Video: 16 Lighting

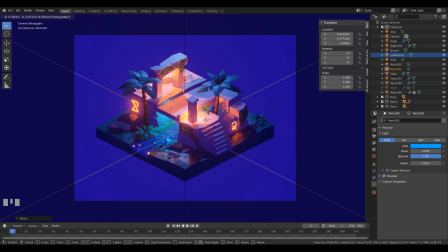[12:32]
And I think this looks really nice, how the wall is lit and how these reflections look. So I really like this. And we can now press Alt H to enable the water. If you don't see through it, don't worry about that.
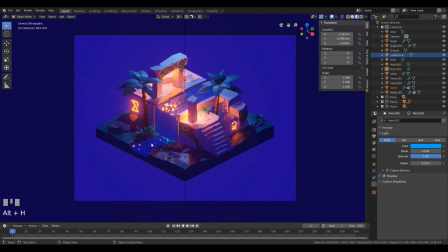[12:50]
Right now Eevee isn't set up to properly display translucency on the material, so don't worry about that right now.
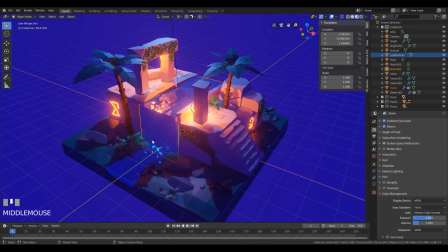[12:59]
I want some blue light to shine here behind this tree, because when you look at the scene right now,
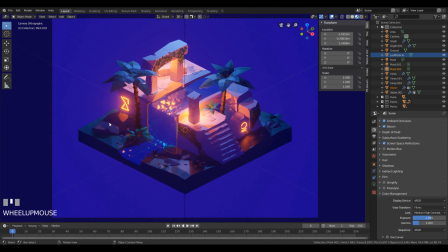[13:07]
everything is nice and shiny, but here this looks a little bit dark. So I want to bring more color into that and some more lighting. So yeah, let's just create a new light. So Shift A, light, create a point light.
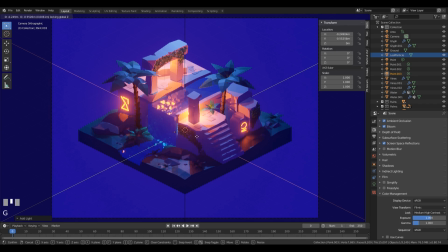[13:25]
Let's press G, then Shift Z to move it on the X and Y plane. Move it here behind the tree, and then G and Z to move it up.
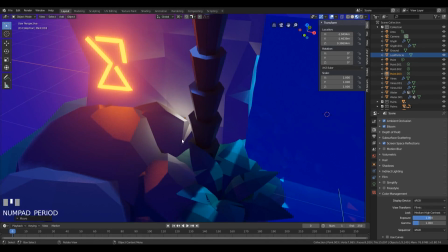[13:37]
Somewhere here. And we can press the period to get closer.
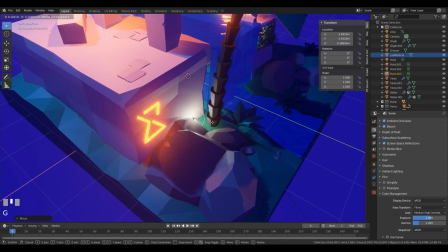[13:42]
And I want it to be somewhere here, basically. So let's press G, then Shift Z, and move it behind the tree.
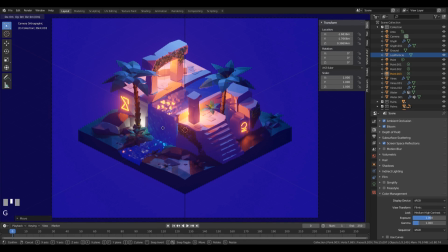[13:50]
Let's look from this side and adjust the position a little bit. And as you can see, what they did is to bring out the contours of the tree, and the perception of the space, of the 3D space, is much better right now here.
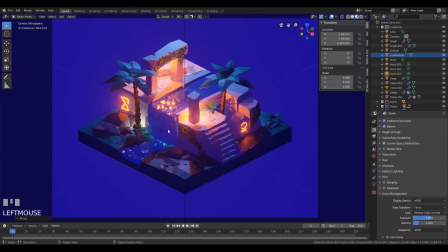[14:10]
And to match the lighting right here, we just need to adjust the color a little bit. So let's go to the light settings, click on the color, and let's make it blue.
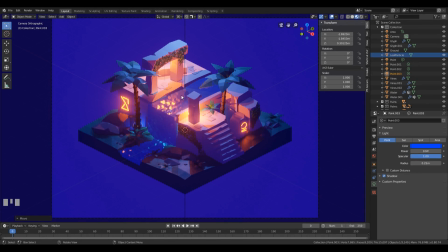[14:24]
It can be a little bit darker, so we are transitioning from this really bright blue light to something a little bit dim, and we can here maybe bring this up to 20. And right away I just love how this blue color creates this gradient here,
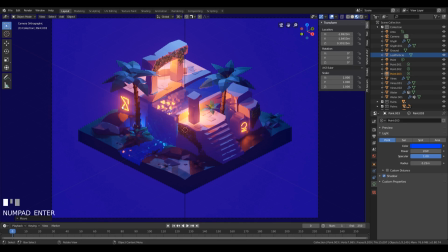[14:44]
and it ends with the shining glyph. I wanted to add some visual interest here as well, but I can't just place the light right there. So let's just click here on the larger leaf.
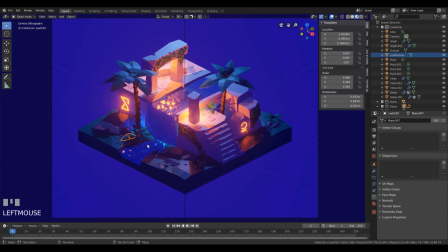[15:01]
Let's hold Shift and right bracket to select it all.
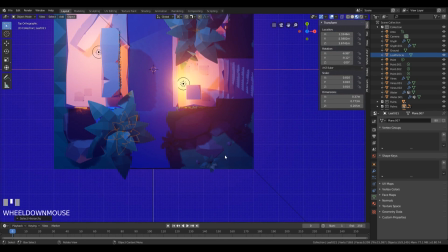[15:09]
Let's go to the top view with number 7. Press Alt D to duplicate, and let's move this right here.
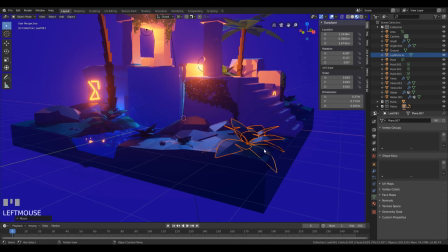[15:19]
We will adjust the placement a little bit, and
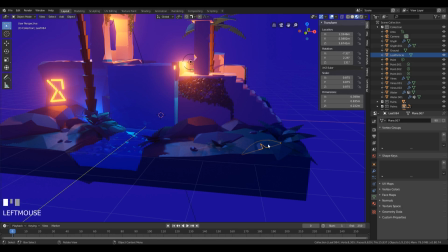[15:26]
yeah, let's switch this to median point. Let's double R
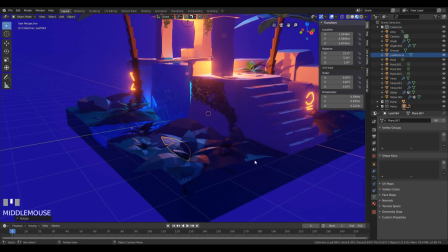[15:33]
and
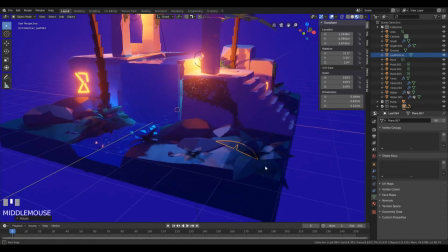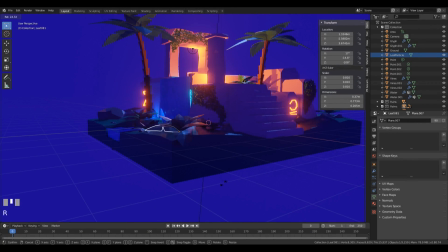[15:40]
bring up this leaf right here.
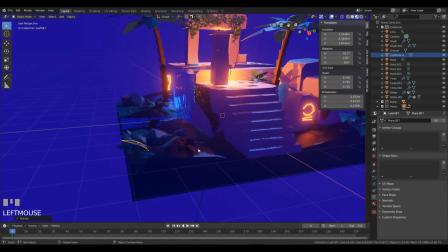[15:44]
Okay, and right now we have a place where we can fit another point light, so
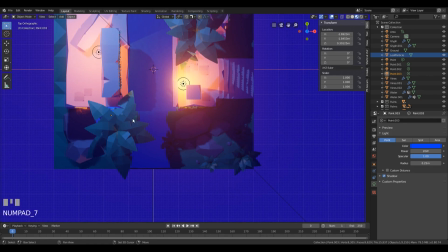[15:55]
let's click the blue light here, go to the top view, press Shift D to duplicate and move it behind this leaf.
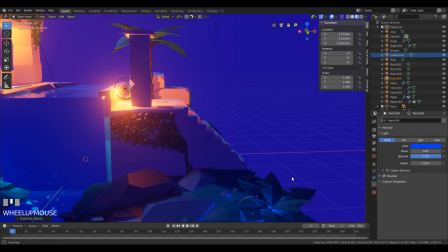[16:04]
Now we can look from the side a little bit more and bring it up.
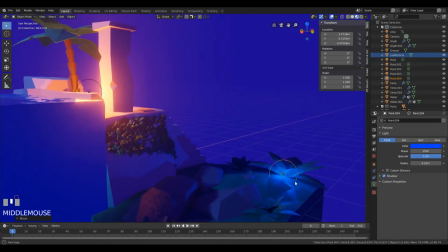[16:09]
You want to have it over
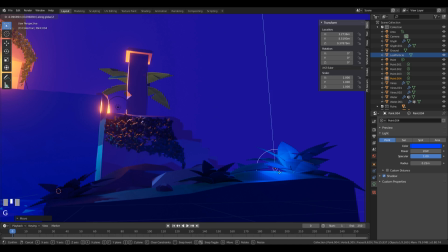[16:16]
the surface, because in cycles it wouldn't shine at all.
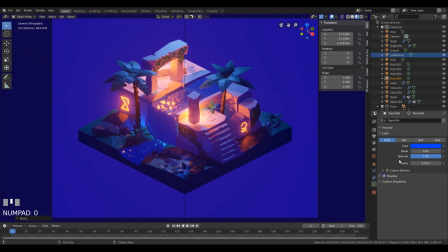[16:21]
Okay, and let's go to this view and let's change this to orange color. You can maybe go even a little bit red. Yeah, but let's just go with a really saturated and dark orange.